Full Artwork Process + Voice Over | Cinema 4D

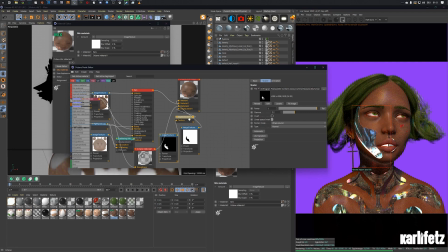[8:16]
point 0.06 or something. Um, yeah, just so there's a sense of um, what should you call it? I'm not even sure.
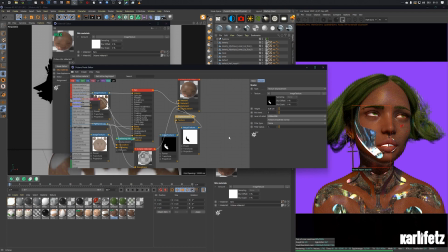[8:33]
Just so it's not even with the face and you have the assumption that it's really something sticking out of the body. Now I'm just playing with values. 1 is obviously way too much.
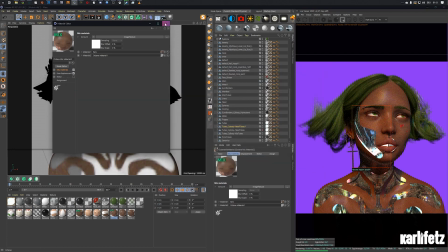[8:46]
So yeah, I stick with 0.6, zero point 0.06 I mean.
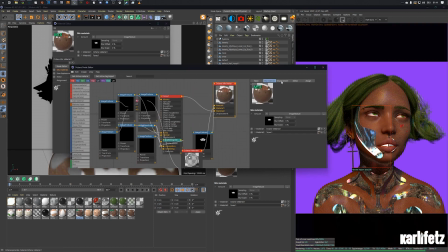[8:53]
Um, and yeah, here I'm just doing the same for the torso. 0.06, 4K resolution, since it's not that much of a complicated map.
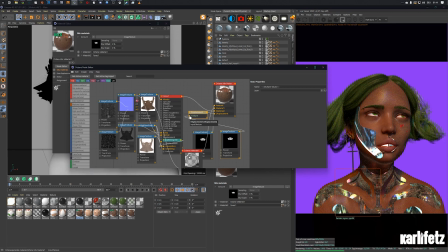[9:08]
It's fine calculating it. Um, yeah, so that's basically it. Just to get a bit of difference going on between the specular material or the specular shapes and the skin itself.
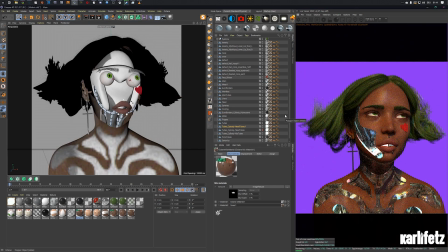[9:28]
Oh, and as for the skin, there's a little bit of subsurface scattering going on, which always is kind of harder with darker skin. I haven't figured that out quite yet. Um, but yeah, no, I just plugged in a cloth surface for the teeth because they're too far apart for my taste,
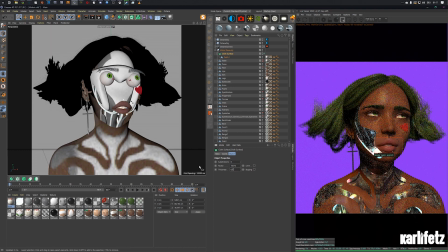[9:47]
and I just didn't want to export new ones. So yeah, I just changed up the values, deleted made sure the subdivisions are 0 because we don't need them, and ended up going 0.05, just so there's a bit of light going through, but not too much.
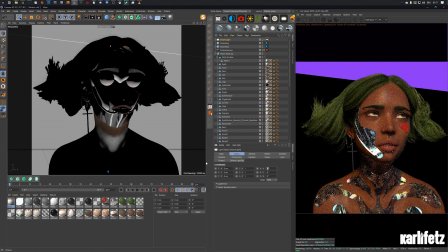[10:09]
Now I'm adding a backlight, I think. Yeah, that's the big backlight.
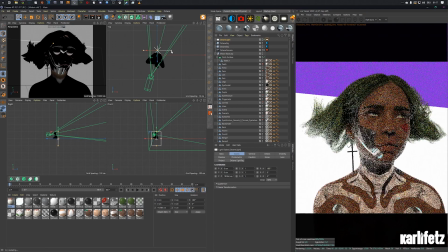[10:15]
Usually I just plug in a texture and barely ever play with the distribution channel, but this time
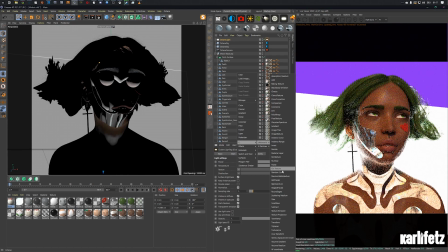[10:26]
I am playing with it, and I end up plugging in
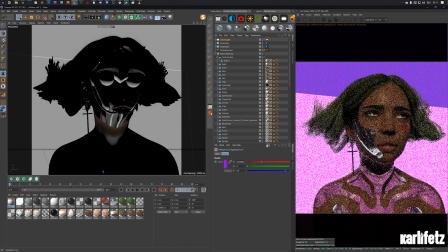[10:32]
like I think a rainbowy holographic type texture.
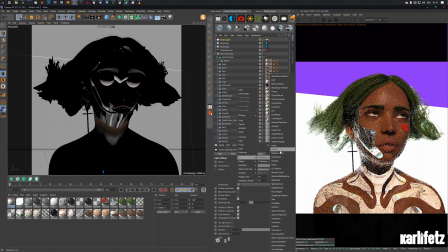[10:40]
Yeah, so I'll plug in Octane image texture,
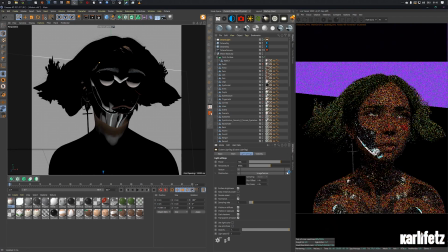[10:46]
clear the top one because I don't need that for now,
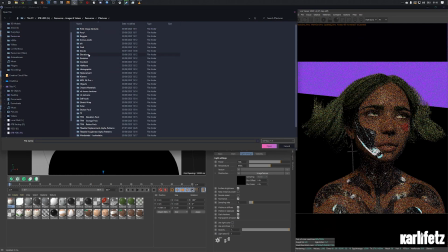[10:50]
and then I go search for a texture, and I have those saved from quite a while back.
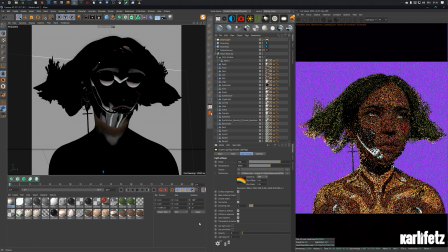[11:00]
And yeah, make sure the opacity of the light source itself is down, and this is already giving me a look that I really like with the orange on the left and the blue green on the right. So I keep it at that, I think,
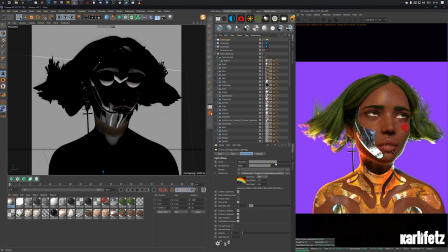[11:18]
and I'll do the same with the face.
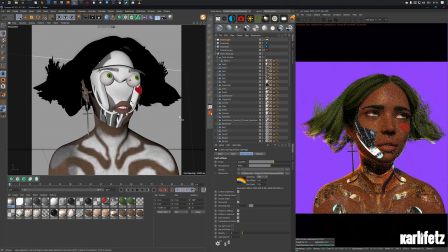[11:22]
So I just copy the light source and add another texture, just play around just to get a bit of lighting going on in the face, but not too much.
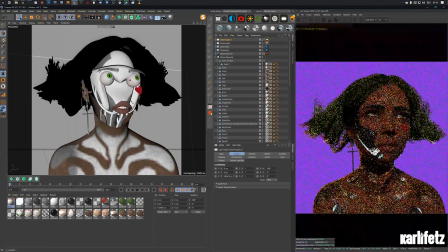[11:36]
Yeah, you see me jumping a lot in this video. I didn't want to have it be too long, still kind of condensed, but it'll end up being like 45 minutes, something like that anyways.
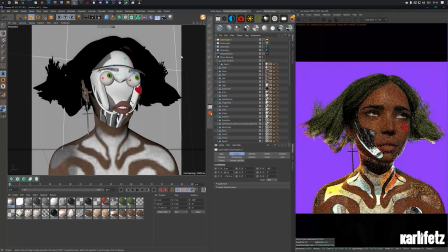[11:51]
I just had to cut and speed up the clips so that it wouldn't get too much on you guys.